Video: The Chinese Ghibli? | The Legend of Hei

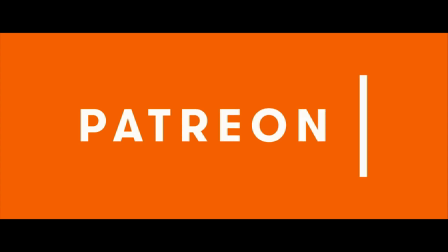(0:00)
This video is brought to you by my patrons.
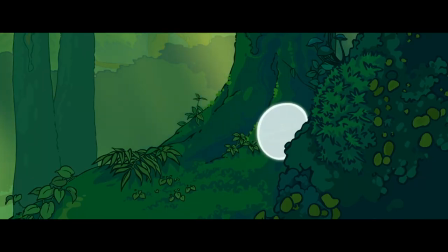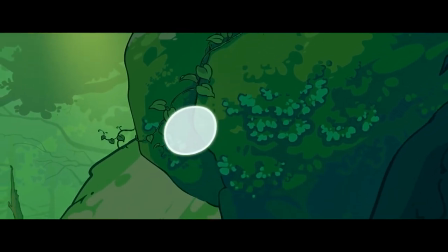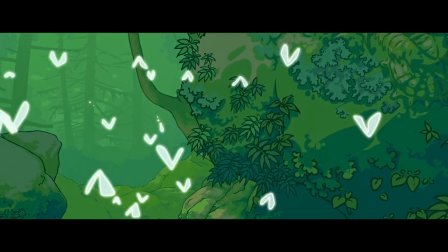(0:14)
This is not Ghibli, but it's damn close.
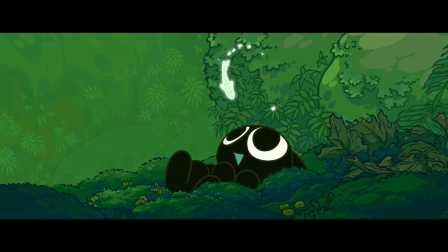(0:16)
This is Legend of Hay, a Chinese animated feature wearing its influences on its sleeve, created by animator MTJJ.
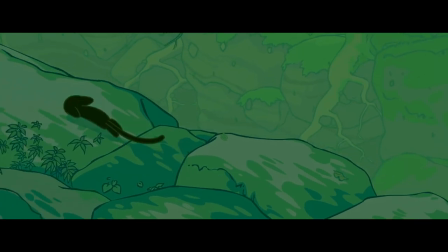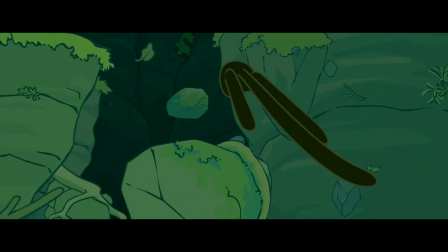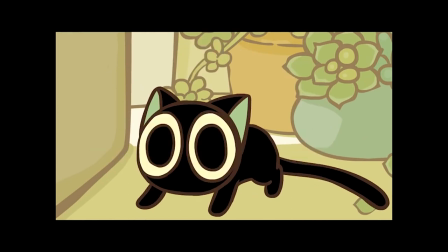(0:34)
From small beginnings with a free web series to a massive feature, after 4+ years of dedication,
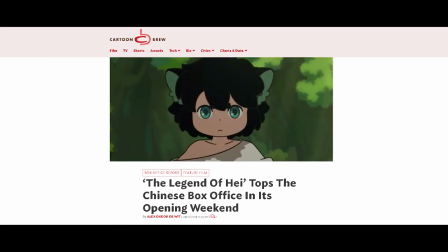(0:41)
the movie is born, a successful one at that, grossing over $45 million in China alone.
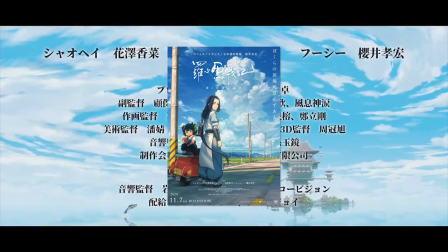(0:48)
With the Japanese dub releasing today, we may see another spike. But does that stand against the biggest of Japan?
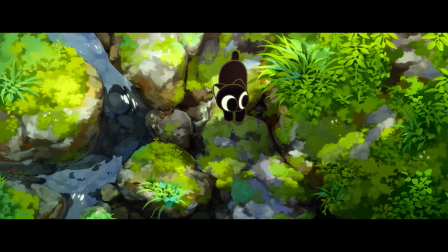(0:57)
Hay takes on a lush, vibrant background aesthetic, with lots of strong greens and the fluffiest clouds, as you'd expect from its forefathers,
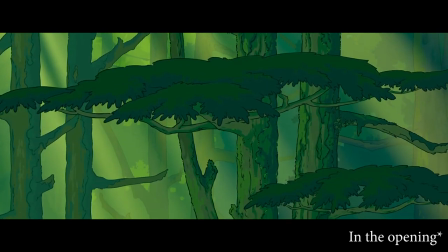(1:06)
but now on a digital canvas, playing with expectations, using imagery closer to the web series with flatter backgrounds and outlines,
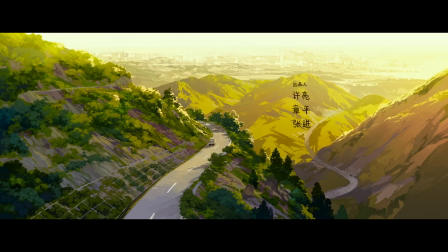(1:14)
where the major movie uses a more impressionistic style. In comparison, there's no lines, in contrast to the simple character designs.
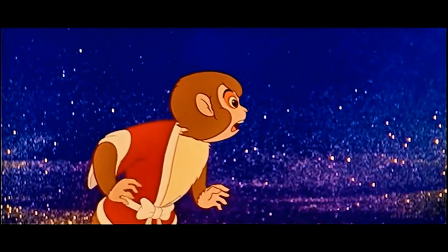(1:22)
Not as far off from the early days of Toei, albeit with thicker strokes, standing bold on those big landscapes.
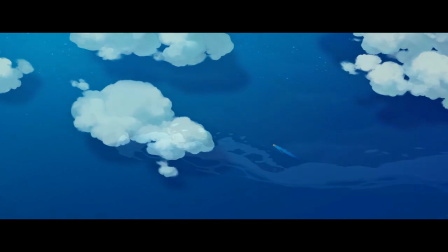(1:31)
If it be the warm tropical or the stormy seas,
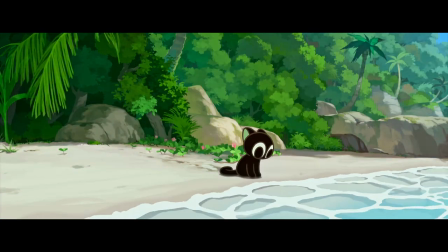(1:34)
it's easier to push these character designs that are pretty animation friendly to the max to create something more impressive of the animation.
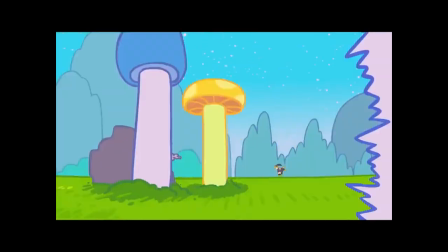(1:42)
While the original was no slouch, I mean, come on.
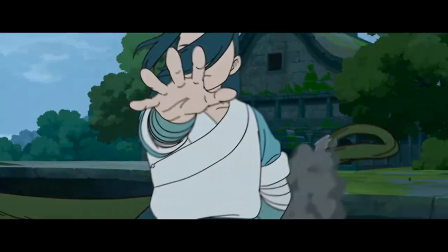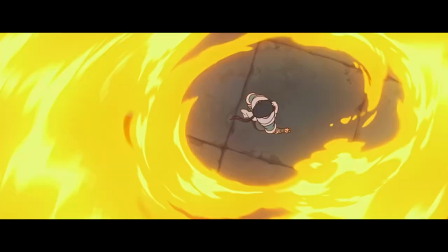(1:57)
MTJJ's action is defined itself by blistering speed and flowing movement,
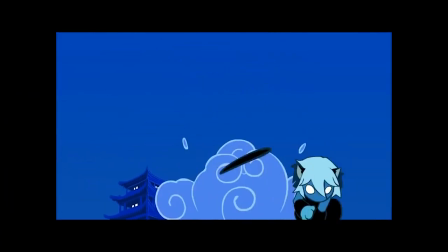(2:02)
almost like a paper dragon in the wind, with both the camera and figures moving in tandem, blink and you'll miss it.
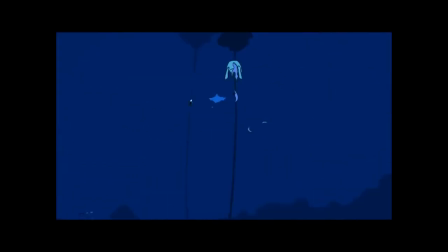(2:09)
Add to the chaos is the unique powers of each fighter, recalling a shonen showdown.
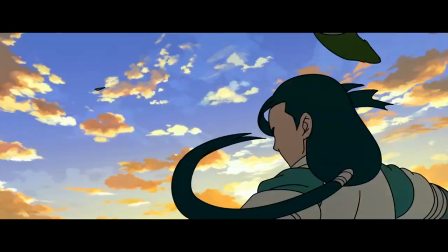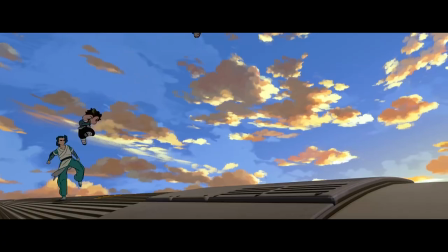(2:22)
Accentuated in the movie with its use of 3D to spin and pull the background in different directions.
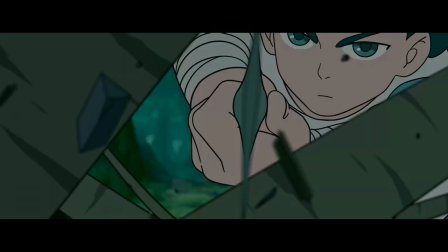(2:27)
The rhythm of the percussion and sound design keeps that momentum going until it slips into slow-mo.
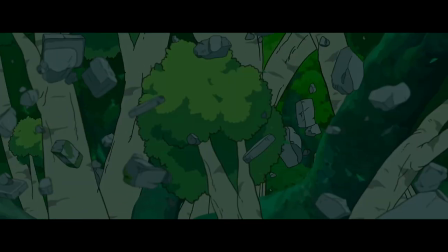(2:33)
As big as those battles are, it is not against playing with audience expectations.
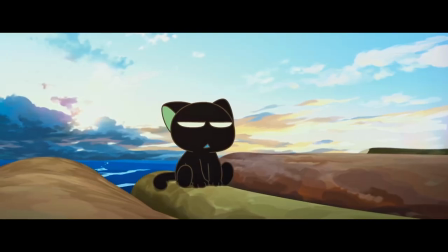(2:41)
Comedy plays a role in the picture, as it did in the show.
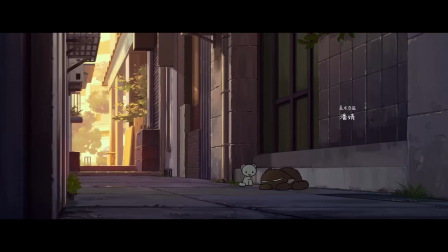(2:44)
Legend retained its chibi-esque gags from Luau Xiaohei, if it be through characters' wit or slapstick or breaking the fourth wall.
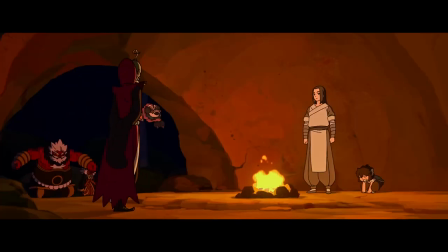(2:52)
Now, the movie is a little less forward in some of those areas, but it still plays with the expectations in fun ways.
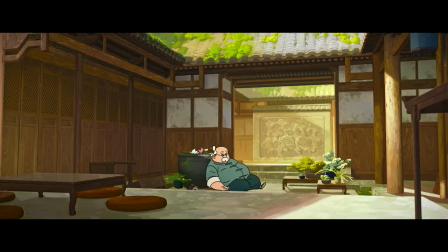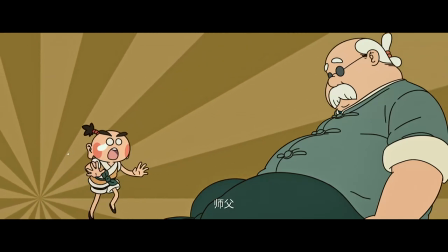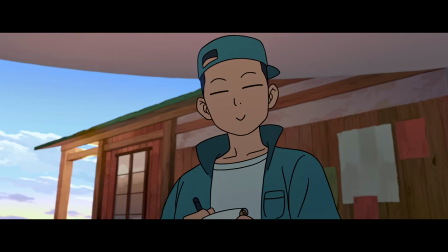(3:12)
Sometimes the comedy can feel stuck within the limits of its web show origins,
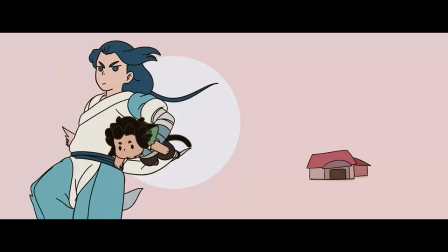(3:16)
which can lead to a dissonance when you put it against what is a pretty glossy and impressive animation set piece,
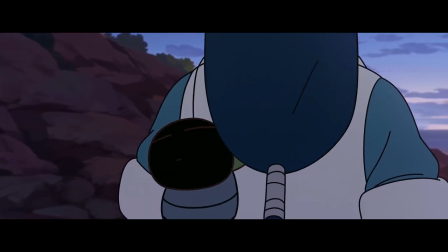(3:23)
all things considered. But the characters do sell it, so I mean, it's not that bad.
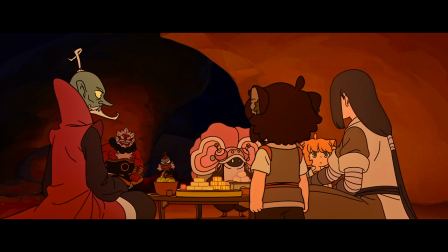(3:28)
There's a large cast, but for the story, they really only focus on three, and most of them are elfin.
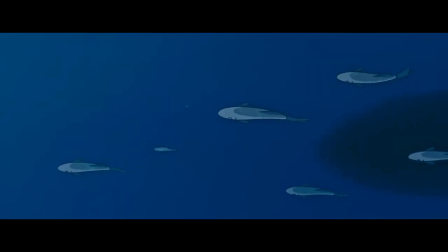(3:35)
Now, elfin are basically, in this world, sort of a wide berth of magical creatures, some deriving from myth,
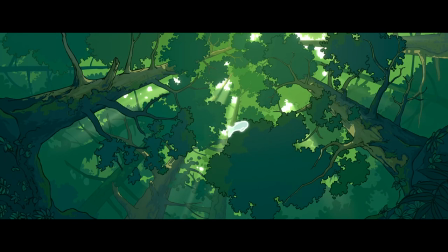(3:40)
and they kind of run the gambit from forest spirit to deities, all which live in secret among the modern human world, which is in itself a cause for the divide in the story here.
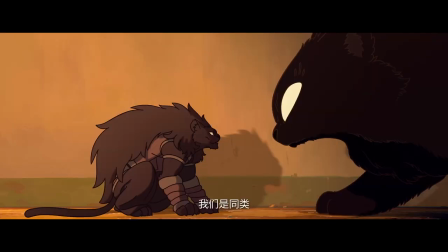(3:52)
There's a bait and switch at the beginning, because you see the people that save Hay, who is the main protagonist,
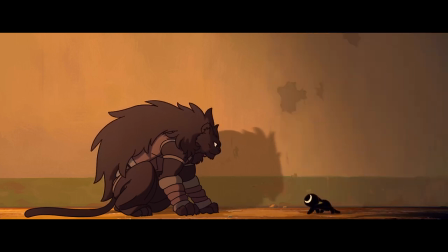(3:57)
from homelessness and worse, are not as altruistic as they first seem.